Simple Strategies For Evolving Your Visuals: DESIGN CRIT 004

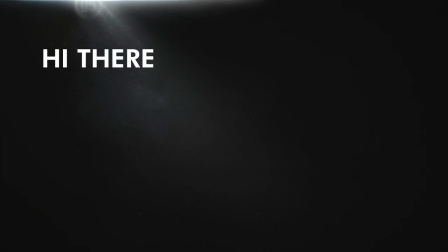0s
Oh hello! My name is Cary and today we're going to make some fun stuff and look at how to take your design work way
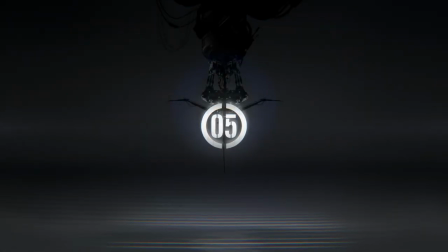5s
farther through some simple iteration tactics you can put to use right now.
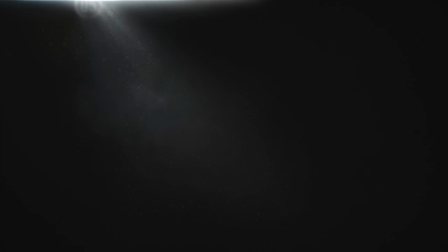12s
So like last time, we're looking at a cool project submission from someone who's taking this course, the Visual Design Lab.
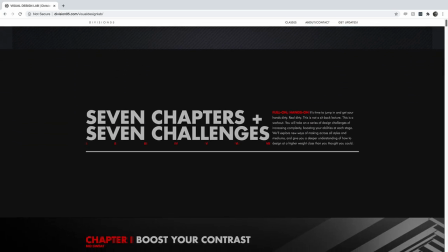19s
Each chapter in the lab is a video class with progressive topics and strategies and working examples of using
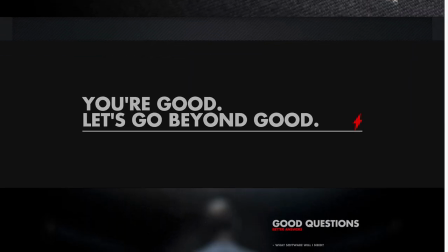25s
them and then each one has a challenge where you apply all that stuff and basically get your ass kicked from wall to wall.
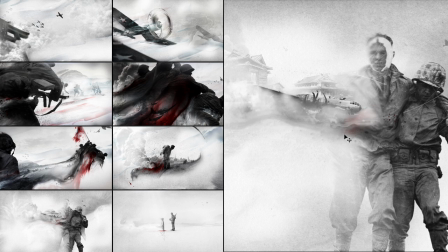33s
This submission we worked over last time was for the final challenge in Chapter 7 of the lab,
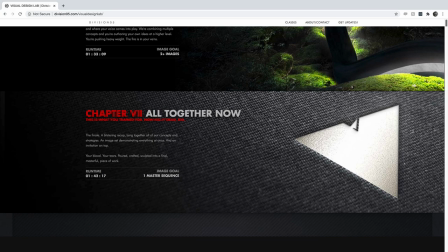38s
and today we're going to check out some cool stuff for the challenge from Chapter 3.
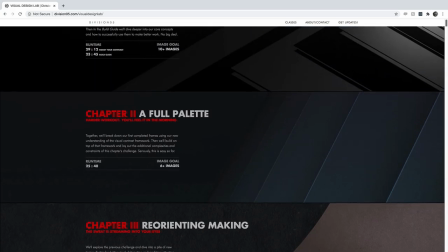42s
Now, the projects in these first chapters have some stiff constraints for how you make things, and in this one,
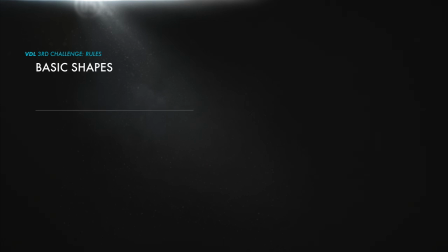48s
you're working solely with some basic shapes, circles, triangles, and squares.
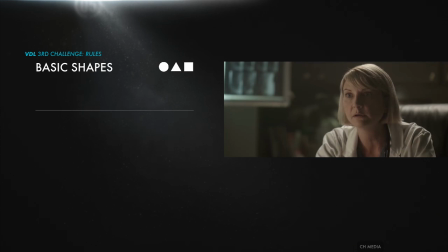53s
Pretty basic.
Basic as fuck.
Yeah, that that's that's the idea now.
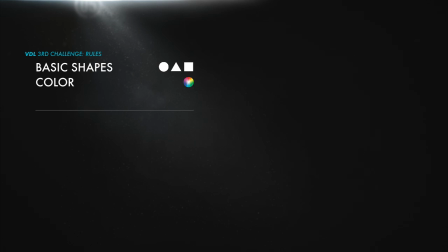61s
There's no distorting these shapes But you can add or paint in color and also whatever elements you can make by hand like literally by hand
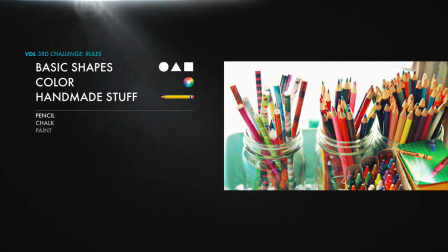70s
scary So pencil chalk paint ink wash carving your crush's name into your leg,
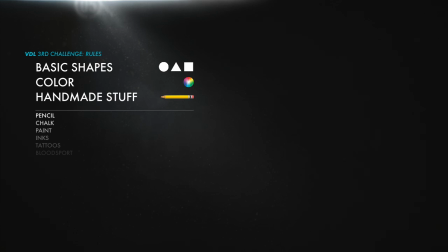77s
whatever.
It's all good You're a basic bitch.
Okay fair enough, but there's a million billion things you can do with that And this is what Simon Janel did.
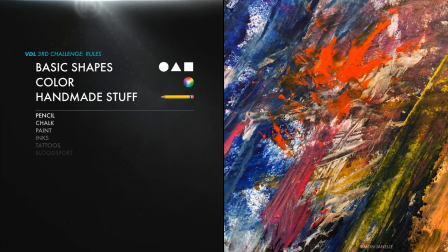86s
Broke out some paints, looks like oil paints maybe, made a handful of awesome disasters with them, and figured out how to use them with the basic shapes.
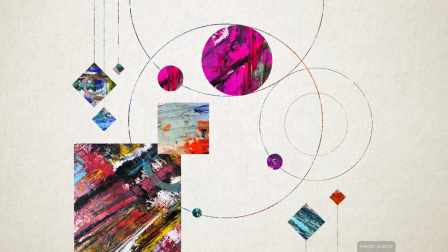94s
He's got the bare paper from before painting, and then these are just vector shapes full of those textures, and he's roughened some of the edges of them with a chunky Photoshop brush.
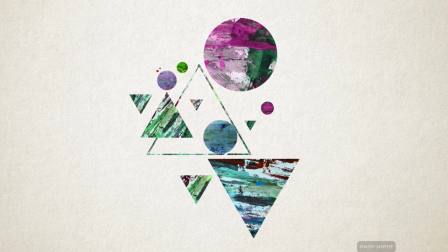103s
Pretty cool! Now, as you can tell, the point of this challenge isn't really to make anything recognizable or meaningful. You know,
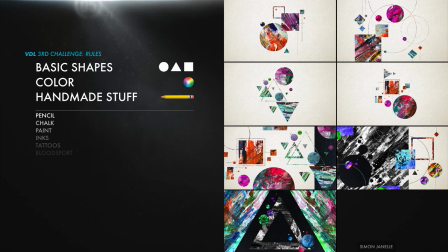110s
the first few chapters of this course are really focused on developing form-making strategies to give you more control over your imagery so you can give it a lot more appeal. Now, he's doing a really great job with that so far. The raw paint textures are pretty awesome and then applied to some basic shapes, there's a certain kind of charm in a few of these.
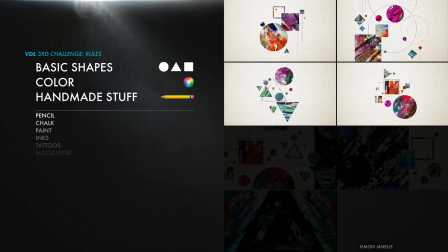129s
Like, these ones are fun. They're bright, they're colorful, they just naturally feel kind of playful.
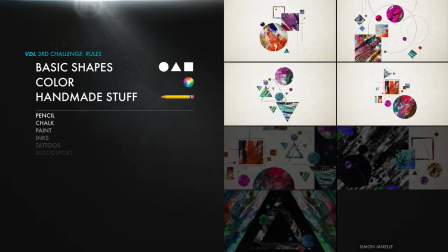135s
What you might notice, though, is that across the whole set, it's all basically the same.
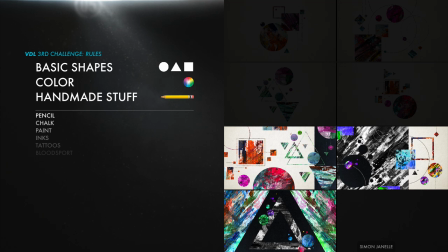139s
Darker and more chaotic down here for sure, but it's all shapes filled with bright paints and they're sort of spread evenly around the frame
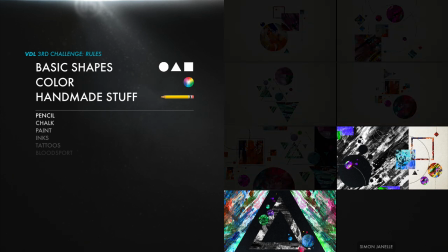147s
Sometimes there's more stuff sometimes less Although in these two he's got some really big shapes and some of them are flat black And he's manipulated some of these paint
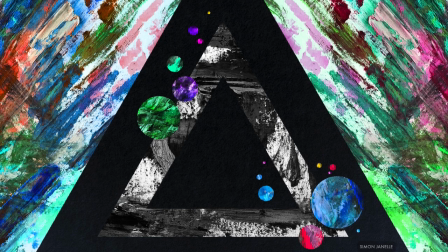155s
fills to grayscale and that's definitely a start towards something different But it doesn't go very far and the
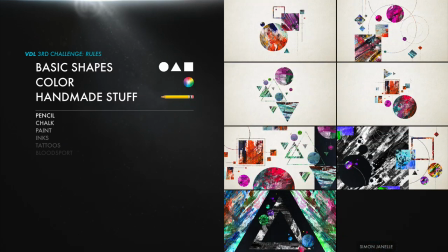160s
only way you can really develop your own imagery into more awesome stuff is by evolving it over time, which you can do by iterating.
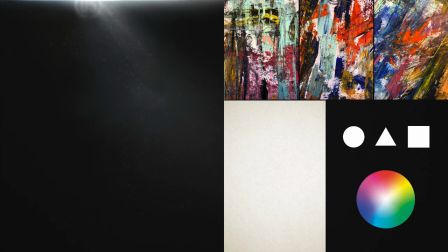168s
So let's see what else we can do with just the elements he's working with and take this somewhere by adding some really simple iteration strategies.
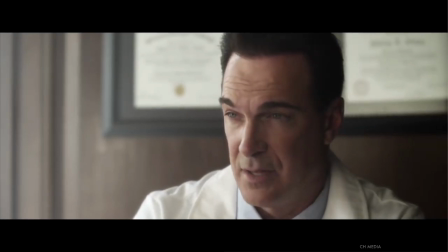177s The best I can do is prescribe something that will help minimize your basic bitch symptoms.
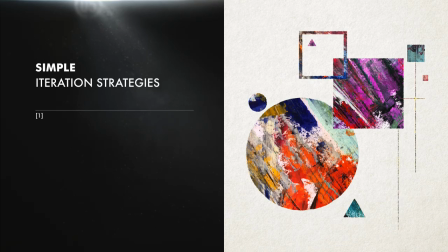182s
The first of which is to reduce or simplify. And it might not seem like there's much here to reduce and simplify to begin with, but we can actually start by just picking up some stragglers and yanking them out. Right now, our main elements are sort of this circle and this square. They are the biggest and most visually chaotic, so they're sort of dominant here, even if not by much. And then these other smaller circles and squares kind of echo those main shapes and textures, so they seem to kind of go together. So if we're going to simplify, I'd take out the thin lines, and probably these triangles too.
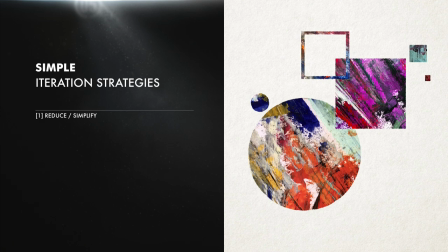220s
Now the point of reducing in this sense is to limit the number of different things you have to work with so you can focus on what's left and figuring out how what's left works best. So now we only have to think about circles and squares. Then the second strategy is to just resize some things.
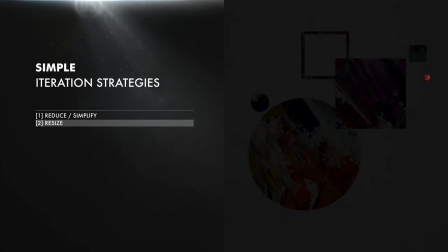239s
We have one element that's pretty small, and then a couple that are a little larger,
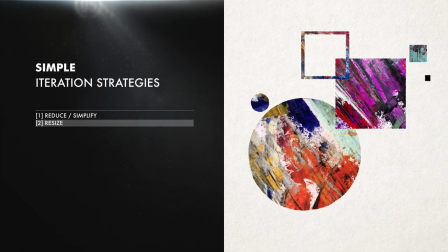244s
and then our sort of main elements are kind of I'd call these medium sized.
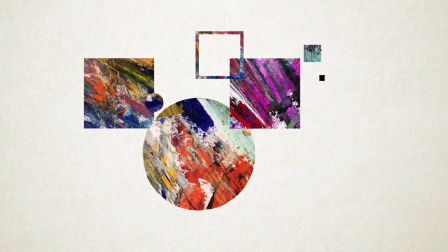249s
So let's grab another square and make a big resizing move.
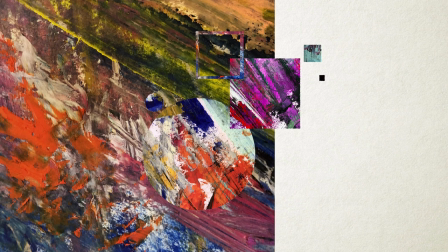253s
All right, well, now it looks less like a shape and more like the background is split between paint and paper, but that's kind of to be expected. You know, big changes are what you're looking for. And when you make big moves like this, it's going to throw things off sometimes for the better, sometimes for the worse.
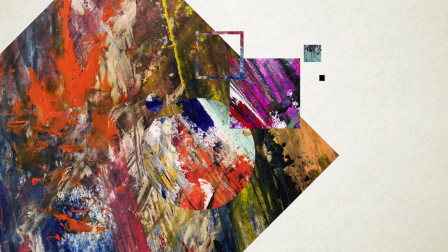268s
So maybe now we have to spin it so we can see more of the shape. And obviously these textures have a lot of activity. They're very busy and very colorful. So the net effect right now is that it's hard to see anything. Like everything is screaming. Everything is extra.
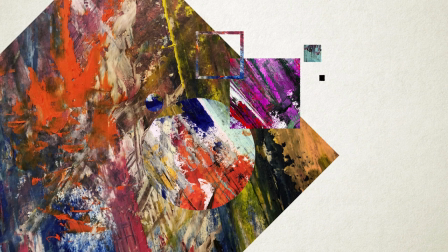286s
So we can actually simplify or reduce again because we can do a lot more than just murder elements.
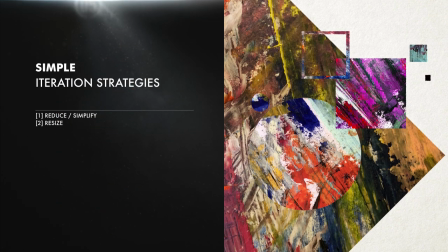292s
We can reduce and simplify by toning down their qualities in various ways. So let's combine that idea with the third basic strategy, which is to recolor. Let's simplify or reduce some colors. Yeah, that's good.
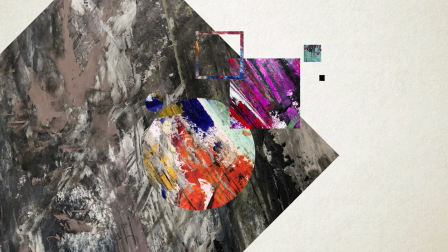308s
Okay, desaturating it makes it a little less crazy in here, but it's still a lot of competing moments of chaos. It's a real battle royale for attention.
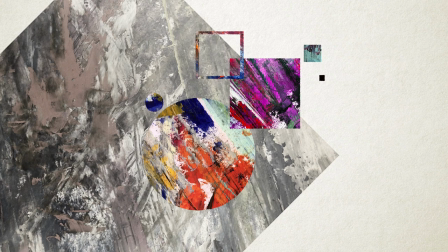317s
So let's reduce that one even more, and then we can even take the texture out of these two circles entirely, so they're totally blank.
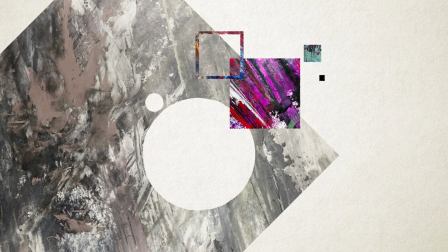326s
So that's gone, and now it's a little less chaotic in here. This is good. We're slowly reducing and simplifying in different ways.
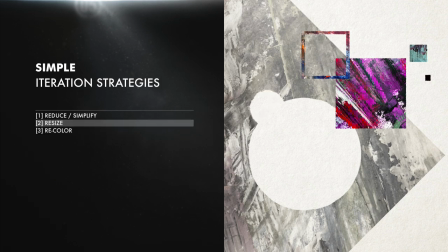334s
Let's do a resize on this circle so it's a little more prominent. And I'll pop in a little drop shadow for some local value contrast just so it's still visible. A little fix for that. And let's go farther. Let's reduce the amount of that texture even more.
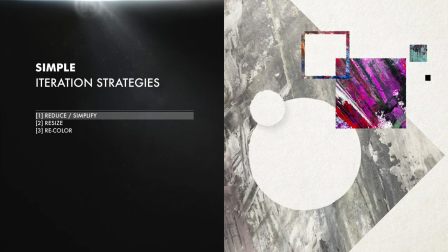348s
Maybe knock it out from behind this square. It's not a huge change, but one foot in front of the other, we'll just keep walking it out. Because obviously these are pretty basic strategies. Reduce, resize, recolor.
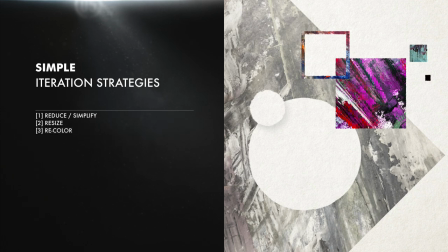360s
They're not a magical recipe for success. But they're a really effective way to start pushing yourself away from the stuff you've been doing. Over the next few minutes, we're going to go pretty far with this. But already in just a few small steps, without even touching half of the elements,
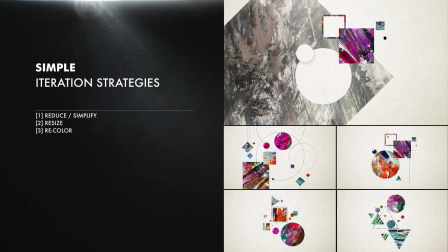376s
you can see that this is a little bit different from what Simon was doing over and over. And that's no knock on Simon. We all do this.
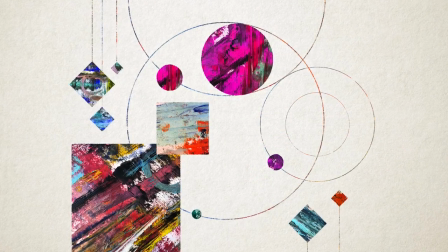384s
We can all get kind of bound in by a narrow set of ideas or expectations, and it can be really hard to break out of them and go somewhere radically new and exciting.
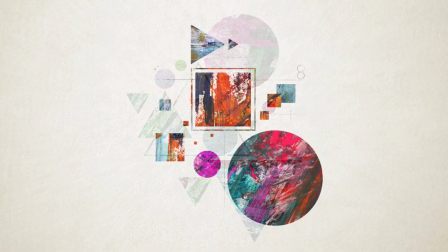393s
You've probably been through this a ton. I have.
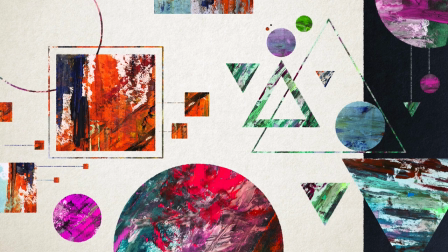396s
It's really common, if only because making stuff requires a certain attention to detail, and we can get kind of fixated on those micro-level differences. So just trying to push these strategies really hard can help you bust through that wall.
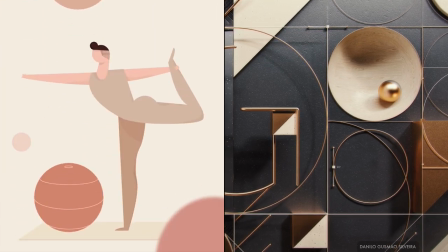410s
And you can do it with just about anything. Typography, character designs, 3D, static stuff, animated stuff.
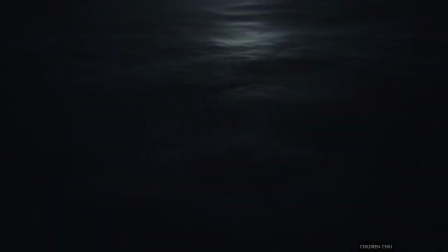419s
Whether it's abstract shapes or recognizable imagery or a mix of everything, it works for all of that.
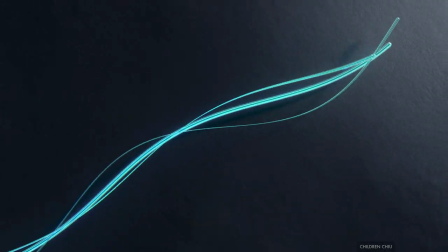425s
The trick is that you have to keep pushing. That's the iteration part.
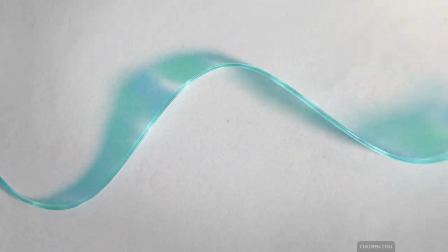430s
Keep moving further away step by step. And that's an important skill because if you're in, say,
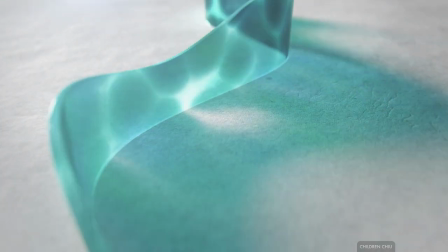436s
motion graphics,
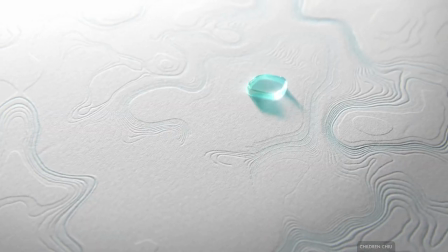437s
you're designing little animations that probably need to develop a style but still have enough variation to be entertaining as they play out.
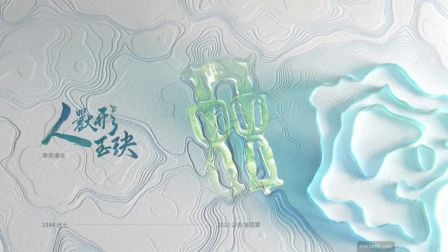446s
Sometimes they have to evolve dramatically as they go from the first shot to the last.
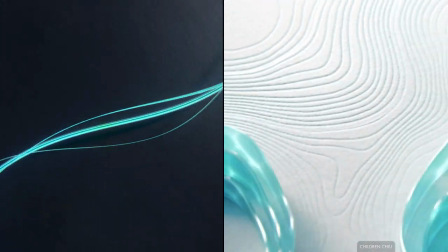451s
Whereas if you're making a commercial or a show title or anything really, and every shot in it is basically the same, you're putting people to sleep.
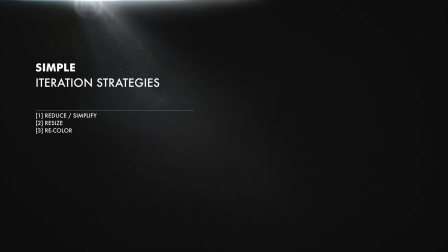459s
So the design phase is important for figuring out how to make something fresh and exciting and not murdering people through repetition.
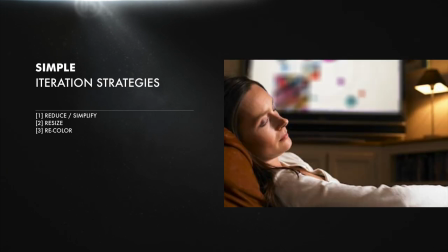469s
So through iteration, you keep simplifying, resizing,
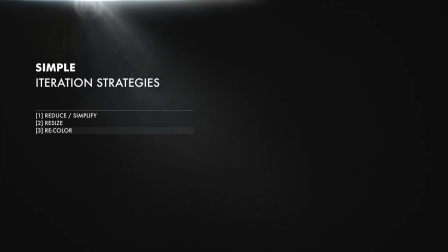473s
recoloring, and then at some point you take your little discoveries from doing that and you start building it up again.
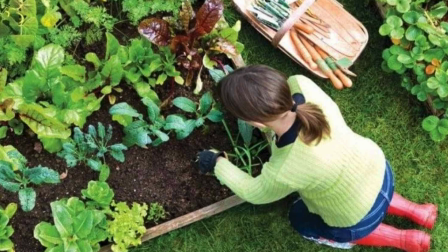479s
It's a process of trimming your garden, selecting what you want in it, and letting it grow back out.
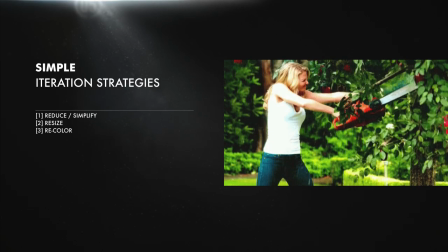485s
And one move at a time is fine, but, you know, make those moves significant. Don't be a pansy about it.
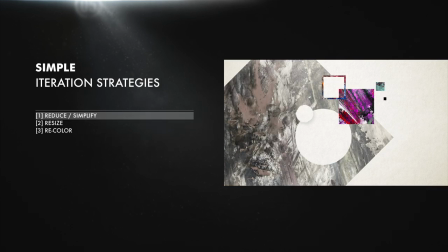492s
Like, okay, let's strip out, like, half of this stuff. Let's resize this giant thing.